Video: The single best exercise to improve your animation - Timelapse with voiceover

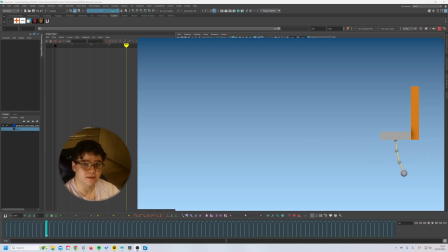(0:08)
Animation is really hard. But if you practice the basics and you master the basics, you will become a better animator. So in this video, I'm going to break down the single best exercise you can do, which is the pendulum.
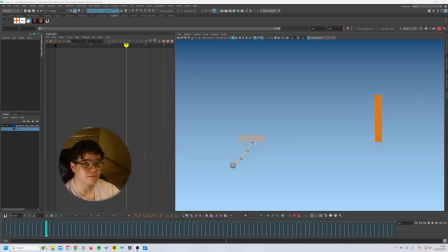(0:23)
If you combine this with a bouncing ball, you will become a better animator. Now there's two versions of this exercise. The first one is the pendulum flying around a screen and easing into stops and stopping slowly.
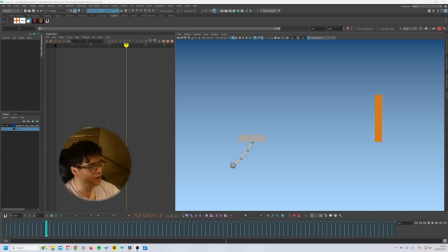(0:39)
And that is definitely a useful assignment. I think my version is slightly better for two reasons. Firstly, it's simple and quick, and you won't spend ages trying to polish this off. And we're trying to practice here. This will not go on a demo reel.
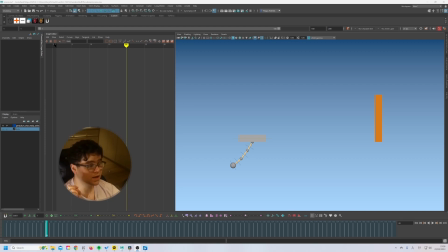(0:58)
The second thing is it also practices momentum, inertia, but also really works on impact frames. So you see here, for my main sort of route or box, I have this TX curve,
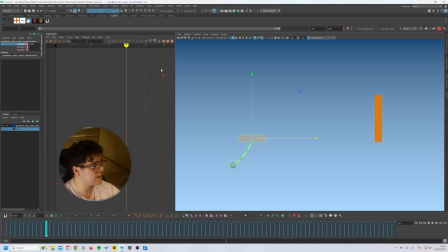(1:13)
which speeds up and speeds up and speeds up, and then at frame 30, hits the wall, stops, dead. And this really impacts the tail a lot. So we can really work on the wave action, the offset, and breaking in joints.
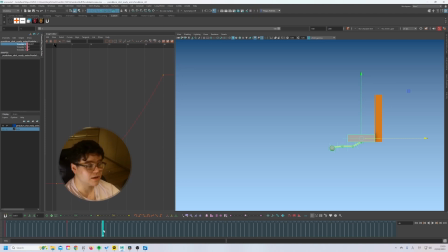(1:29)
So in the time lapse, I will go through everything. If you set your video to half speed, it should be real-time playback. If you like the video and subscribe, I'd be really grateful, and I'll see you guys soon. Thank you.
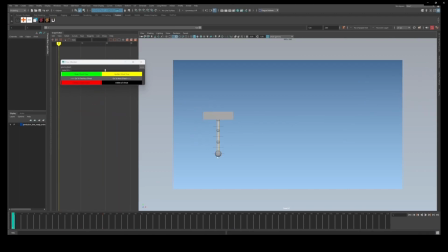(1:45)
Okay, so here we are in Maya. Like I said, I have the root speeding up and then hitting the wall. The plugin I'm using is the Pose Ghoster. There's a video on my channel which explains this plugin and how I use it.
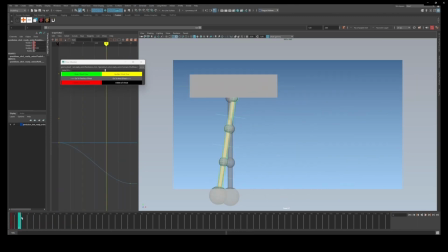(2:03)
But for this assignment, it's really useful. So I can check the spacing of the balls and just make sure everything is working smoothly. So the first thing to remember when doing the pendulum is that when you have a stationary start, things won't move together.
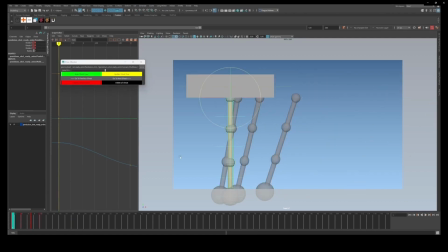(2:23)
Now this does depend on how fast the root or cog is moving, but even so, things won't move together. So I'm making sure that each ball is slightly delayed and stays in the original position than the one above it.
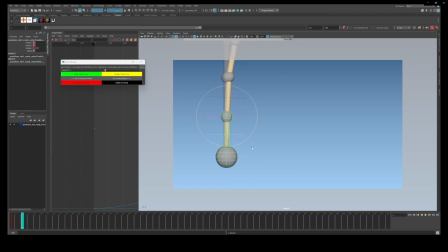(2:44)
So I'm always counter rotating and counter animating until it kind of feels nice. I do make some adjustments as I go along. But this is why the Pose Ghoster is really useful.
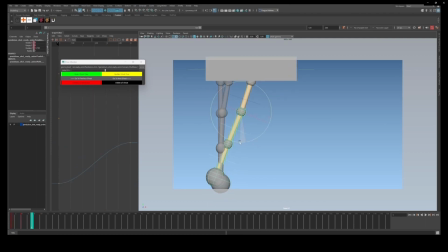(3:00)
So the first mistake I do see a lot with the pendulum is that when things peel off, it's impossible for the balls to move screen left. Now in this assignment, you can see that my route, my block,
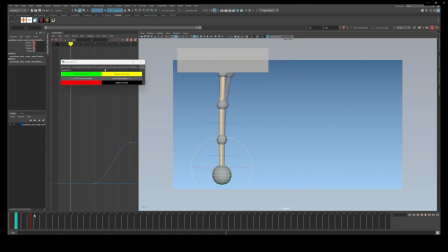(3:18)
is starting from screen left and it moves and accelerates to screen right. Now the cog influences everything going on in this scene, which means if the cog doesn't move screen left, the balls, they can't move screen left.
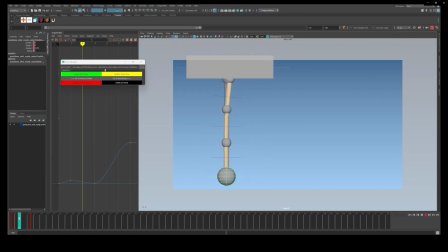(3:35)
They must either move up or they can move screen right. So I'm making sure I'm going in and just making small adjustments to make sure they maintain the same position or they're slowly moving towards screen right.
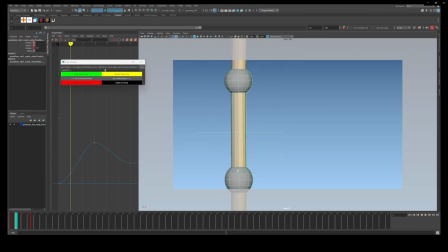(3:53)
But when they get dragged up and then screen right. They don't start moving screen left. That would be a very different type of animation. That would imply this has, its own muscle connections or its own mind. But this is just inanimate movement.